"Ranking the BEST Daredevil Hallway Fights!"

Daredevil is back! Yeah, baby! Woo!
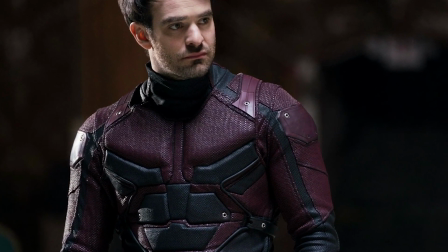I love Charlie Cox's Daredevil. The Netflix Daredevil series was absolutely amazing.
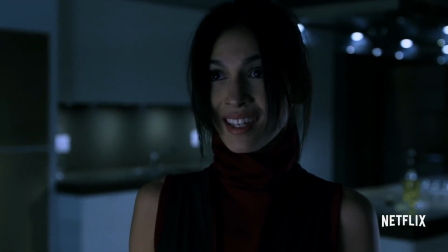While the campy dialogue in later editions made the universe a little bit more goofy, it was great to see the darker side of the MCU.
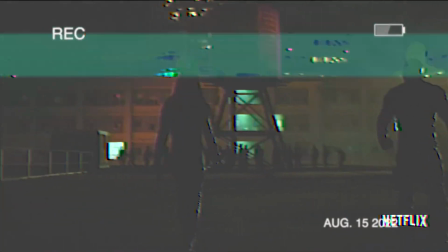All the corruption, the seedy underbelly of the superpowered society. Amazing. But this video isn't about the Marvel Netflix universe or any other Marvel properties that got thrown into the non-canon pit.
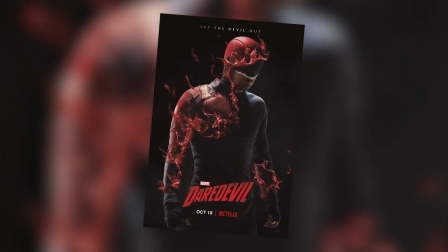This video is all about something that is quintessentially Netflix Daredevil, the hallway fight.
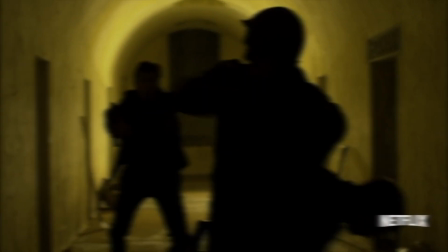We're gonna rank every one of Daredevil's hallway fights to honor his reappearance in the MCU in the recent She-Hulk episode.
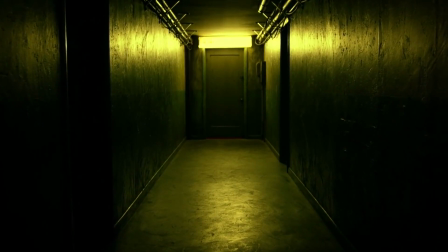Now, what makes a hallway fight scene truly great?
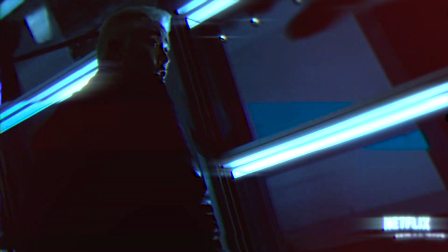Choreography is super important in any fight scene. Isn't always as simple as cool martial arts equals good choreography.
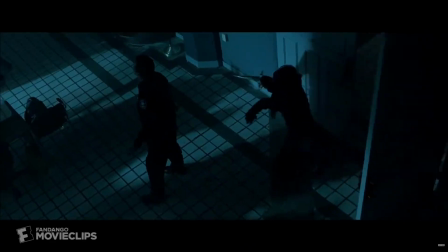Choreography is a complex idea, but let's just say that bad choreography makes a fight feel clunky and contrived.
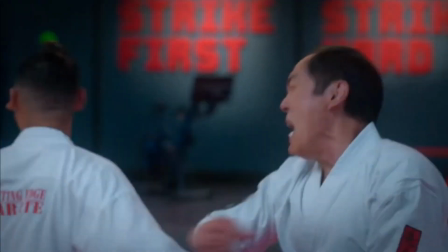Does it feel like these people are being told that they can't attack until the guy before them gets knocked out?
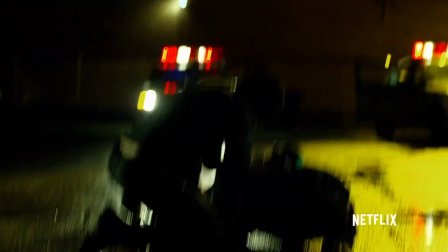Bad choreography. Next aspect, cohesion. How does the fight flow together?
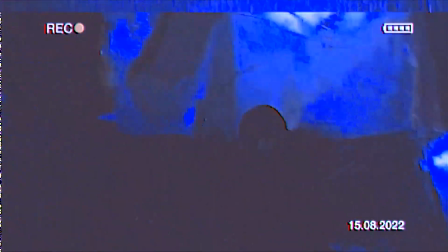Does the action or tension stop abruptly with each cut? Does the sound design reflect the intensity of the hits?
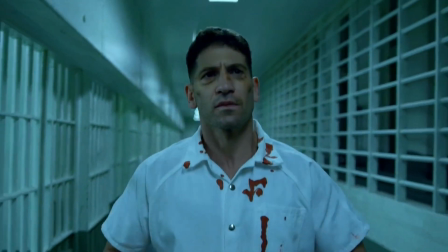That's what we're talking about when we say cohesion. Our last aspect, and my favorite personally, has got to be camera work.
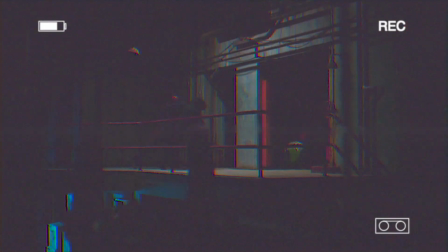Does the shot framing or focus immerse you into the fight in a way that makes it more intense?
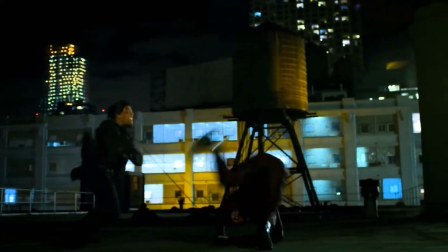Or does it take it away? Cinematography is super important. But now that you know how I'm ranking, we're gonna get started.
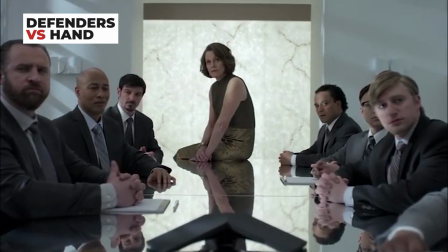Number 1. Our first entry is gonna be the Defenders versus the Hand.
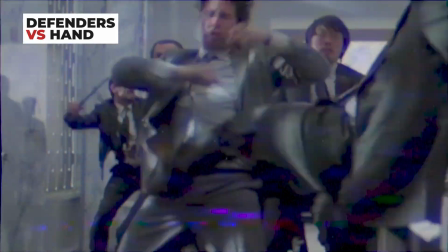This fight starts off with an admittedly pretty cool scene of Danny Rand taking on a full room of hand ninjas and eventually getting overwhelmed until Luke Cage shows up.
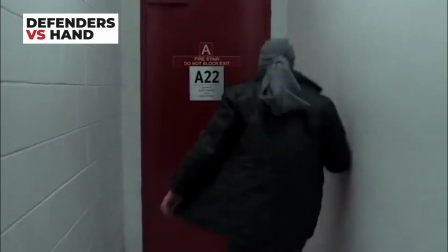We get this cool tag team moment until we get a weird hard cut away right as we've raised the stakes on the fight.
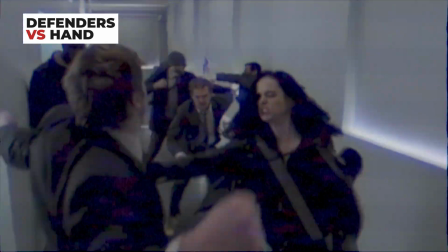The worst part of this fight is that there's some really cool choreography, but it gets completely overshadowed by poor camera work, leaving it out of focus.
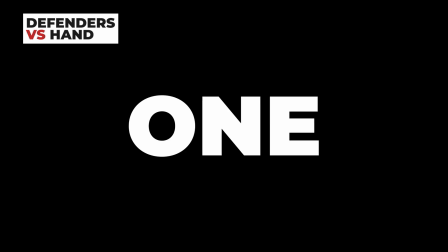My main gripes though are that every single one of Jessica Jones' hits feel like they take place underwater.
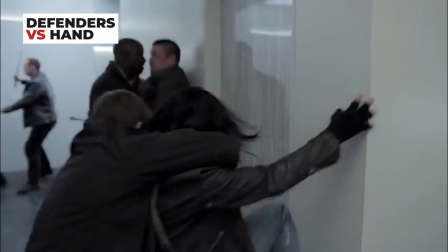I don't know if it was slowed to match the music or the pacing,
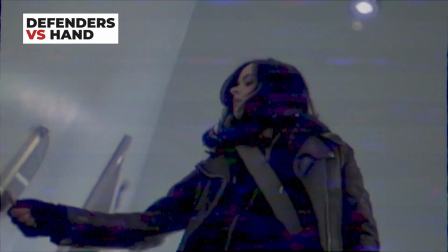but every single hit feels like it came in at 2 miles per hour. It doesn't match the scene, it doesn't make sense, just poorly done.
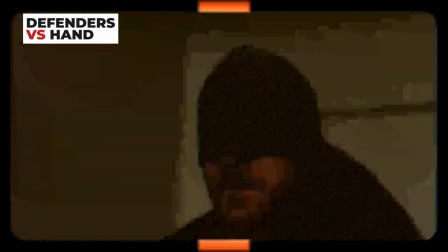Not only that, but the side fight between Matt Murdock and Elektra completely breaks the pace of the fight.
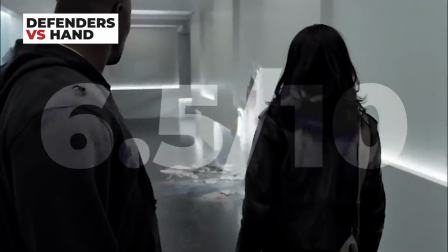I'm sorry, but I've got to put it in last place. Choreography is 6.5 out of 10, cohesion's 5 out of 10, camera work 6.5 out of 10.
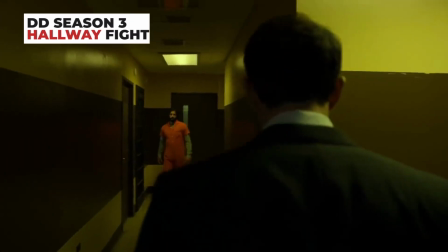We'll give it a 6.3. Next, Daredevil Season 3 hallway fight.
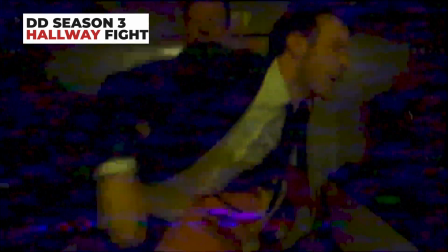This fight is an odd one because everything about it is amazing, but it just doesn't mesh together well.
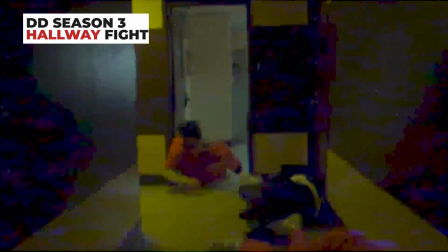The choreography is really outstanding. You see Matt Murdock is just a blind lawyer in a WWE SmackDown no holds barred match.
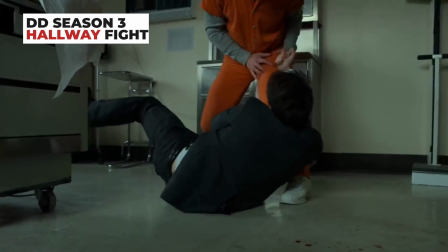Every single part of the environment was just a weapon to be used, and they're all used to perfection in this one long take.
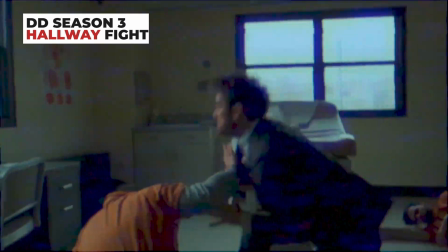But unlike in the Season 1 fight, the take is just too long.
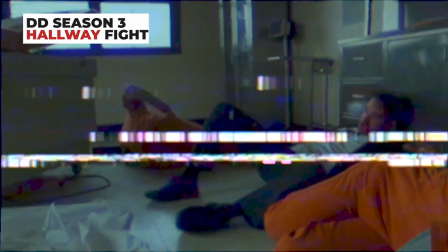We get a near minute-long break in the tension, only for the fight to continue, but all the tension is just gone, and the scene falls short because of it.
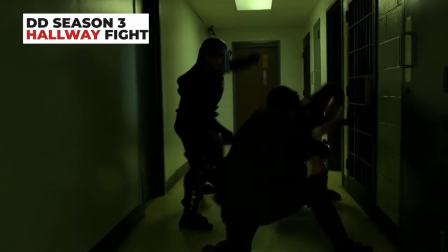Now, personally, I'm a huge fan of one-take fight scenes. I think that they really show the flow of the fight well,
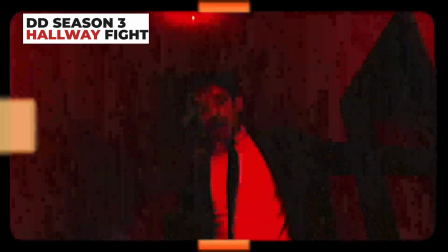but whenever you have so much time between action, that one take just feels like it's much too long.
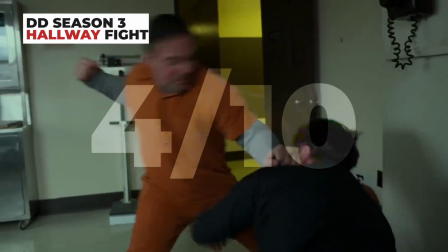Choreography 9 out of 10, cohesion 4 out of 10, camera work 8.5 out of 10.
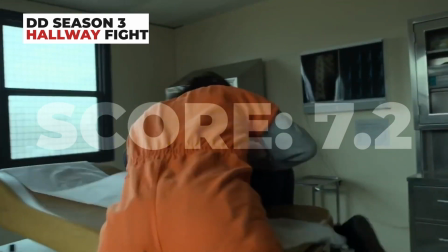It averages out to 7.2. Now, Daredevil Season 2.
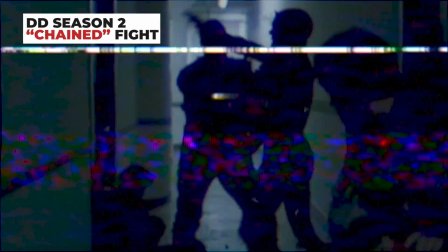I really like this fight, but I can't find too much to say about it, if that makes sense.
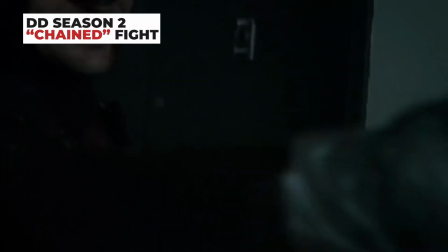Daredevil has a chain strapped to his wrist and a gun taped to his hand because he was just kidnapped by the Punisher.
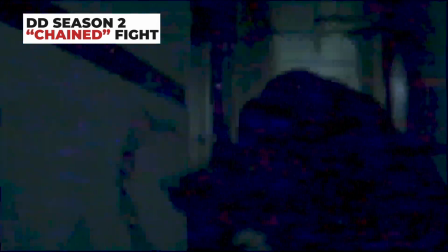And the sound design is mwah. Every single pistol whip and crack of the chain is gorgeous.
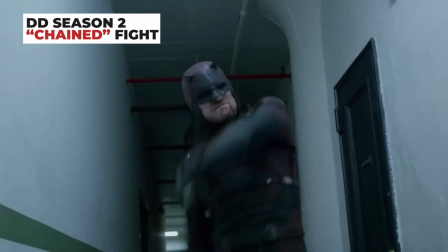The sound in this fight just immerses you so deep in a way that reminds me of the best of cinema.
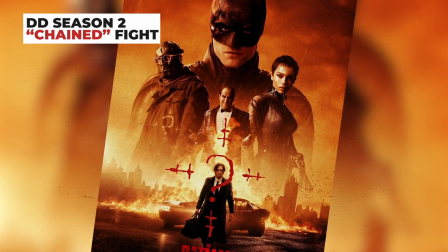Kind of like that one moment in the Batman where Batman is just walking towards Cobblepot as his car is turned over,
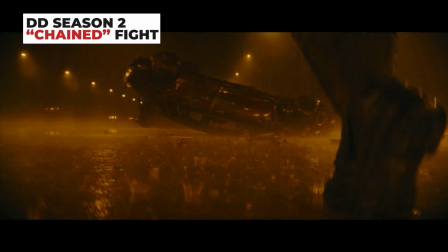and you just hear the boots clack on the ground as he gets closer and closer,
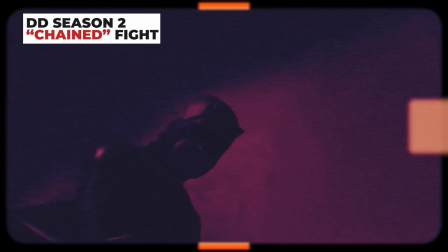and Cobblepot starts freaking out. It's just, that's the kind of sound design that we're talking about here.
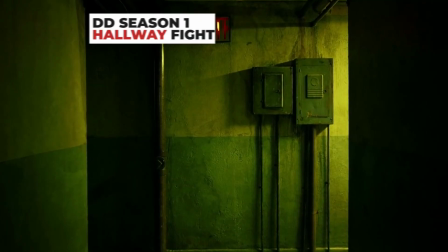Truly great. Now, we have our number 1, right?
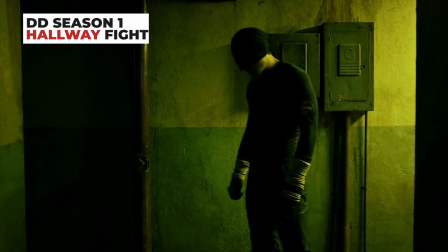The coup de grace, the OG, we have Daredevil Season 1. Everything about this fight is just a perfection of what came after it.
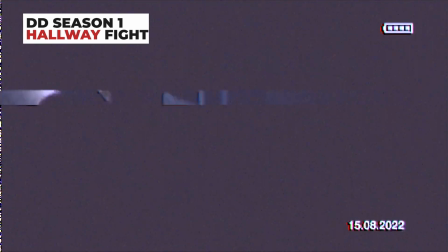It's one long take with no cuts, even when it means we can't see the action.
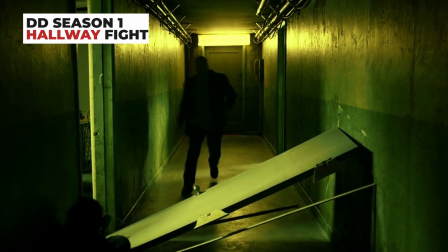Usually that'd be a bad thing, but to make up for it, we have this absolutely impeccable sound design,
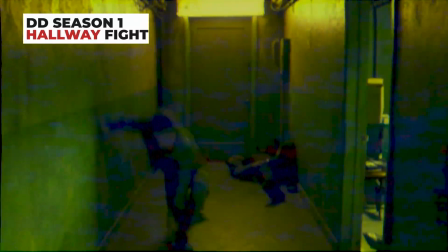so that even when we don't see the action, We're still immersed in the impacts of the fists,
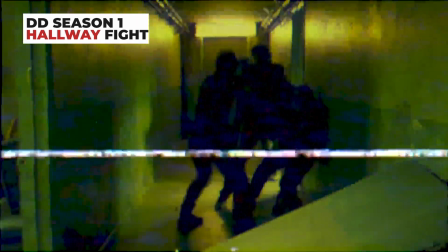the crashing of glass, the groans of pain. It all paints a picture of the unseen violence outside of the camera's eye.
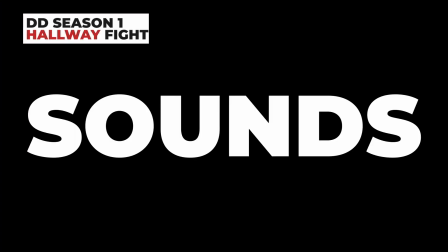Each and every single attack sounds visceral, sounds fatal in a way that just makes your skin crawl.
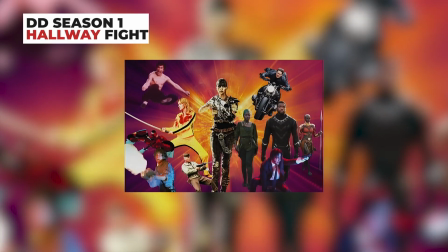Not to mention the choreography and how it changes. This is something that you don't see a lot of times in many action movies, except for I'd say John Wick, right?
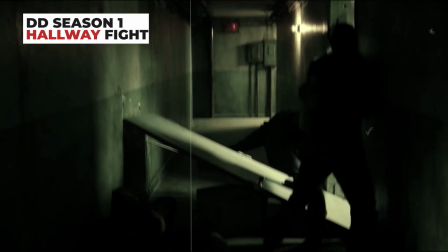We see the fight start off quick-paced, and it feels like Matt Murdock is taking down each of these thugs at a near surgical display.
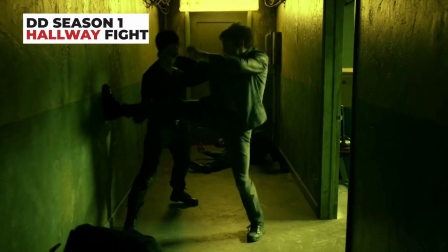But as he gets more tired, it stops being
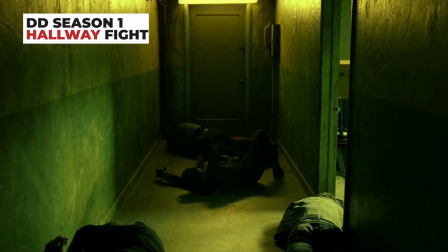free-flow Arkham gameplay, and it turns more into Matt taking a breather in between each and every one,
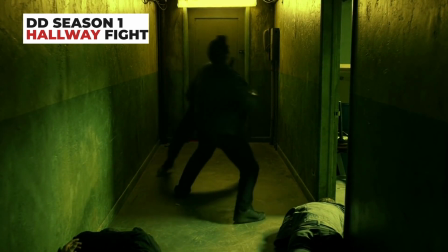and then using a short burst of energy to take out that next opponent before he takes another break,
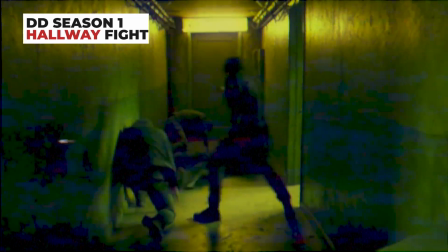huffing and puffing to just try and regain his breath. The exhaustion really sets in as Daredevil becomes more and more sloppy.
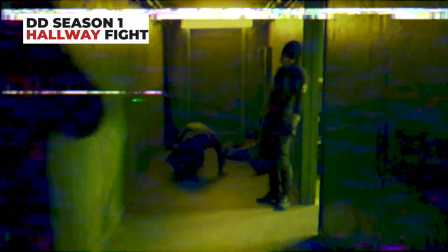You see the force of his own attacks send him back, and as he takes down his adversaries.
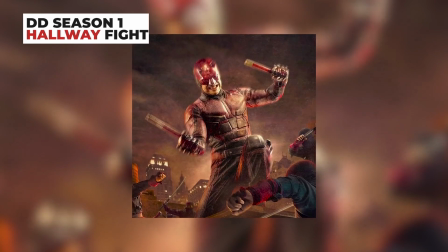This is the Daredevil hallway fight without any question.
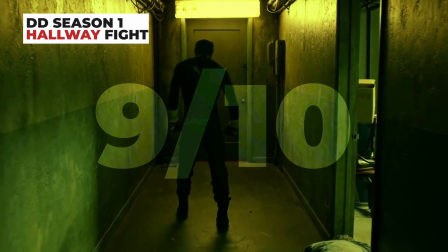Choreography's a 9 out of 10, cohesion's a 9 out of 10, camera work's a 9 out of 10. We'll give it a 9.5. Now, I do have an honorable mention.
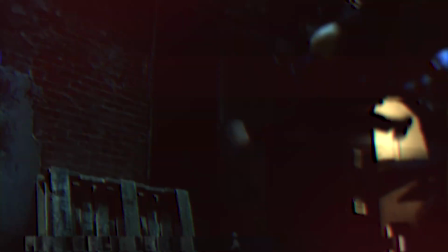Now that we've done our full ranking, I have to throw in the honorable mention before we wrap it all up.
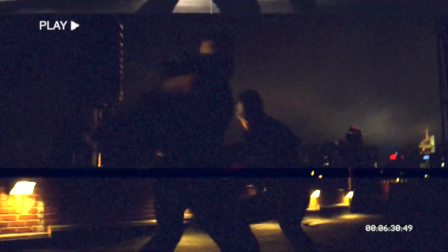This one does not include Daredevil, but is in the Netflix Marvelverse, so I had to put it in here.
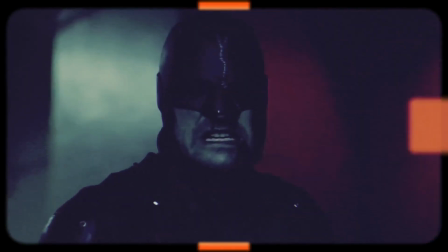Unlike the number one spot, this fight isn't one long take.
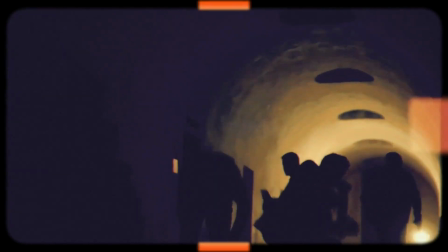It cuts the action up,
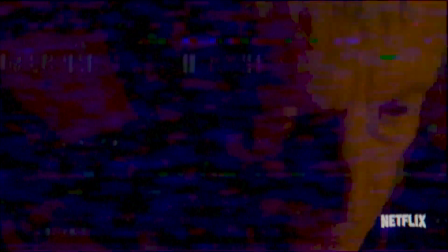but only to show the intricacies of the choreography to give us greater impact to attacks that wouldn't be there if we stayed in the last shot.
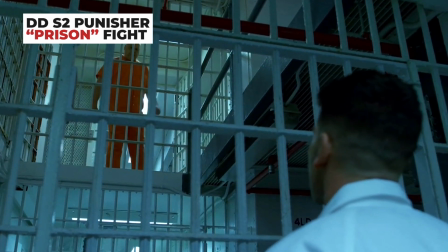It's the Punisher prison fight. The camera work really plays into the action.
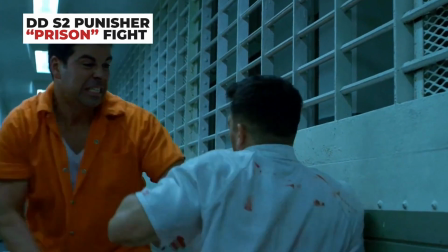Every time we see Frank the Punisher take a big hit or just get rattled, the camera really starts shaking and becoming unstable,
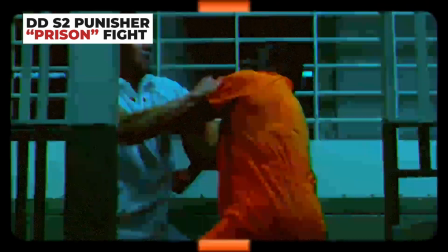kind of showing us how Frank is feeling in this view of this fight. And it is a fight.
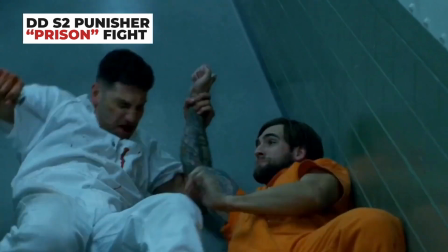It is a knockdown, drag-out prison fight where anything goes and everything happens.
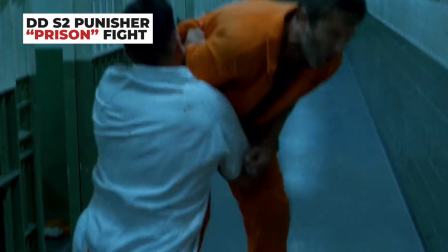Hell, Punisher shanks a motherfucker in the nuts.
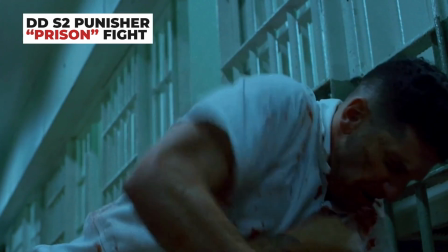Now, slow motion isn't something I'm usually into.
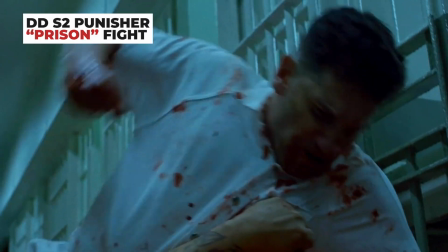Maybe I've seen too many Matrix movies, but in this scene, it's used to show choreography in a way that's unmatched.
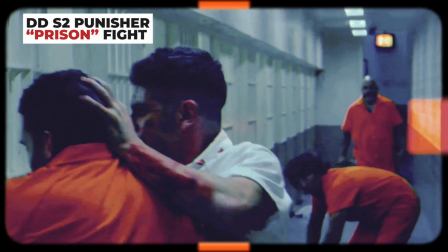Every time we have Frank bobbing or doing an intricate takedown where we wouldn't see how his hands are moving
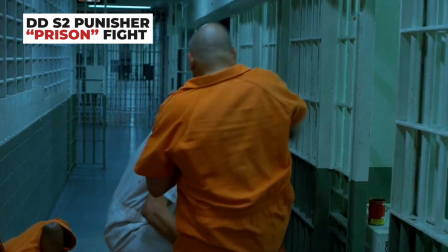or how he got out of the way of the attack, we use slow motion to truly show what the actor is doing in all of its subtlety.
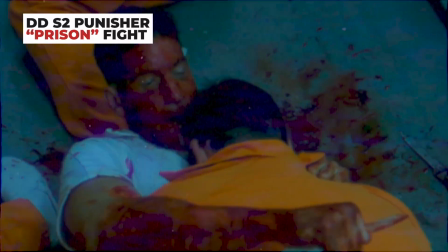Not just that, but we also slow down the action when Frank delivers an especially vicious killing blow,
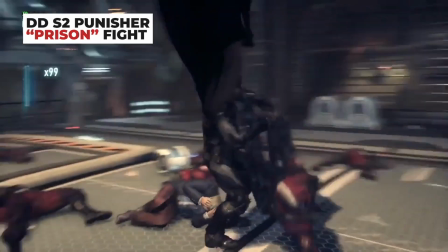like it's the last goon that you just took out in a wave of Arkham games. This one's complete perfection, 10 out of 10.
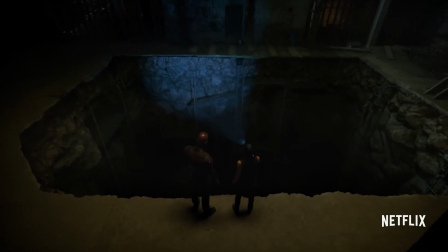All right, guys, that's the list. If you liked it and you want me to make more of this kind of content, leave a like and throw a list you want me to make in the comments below.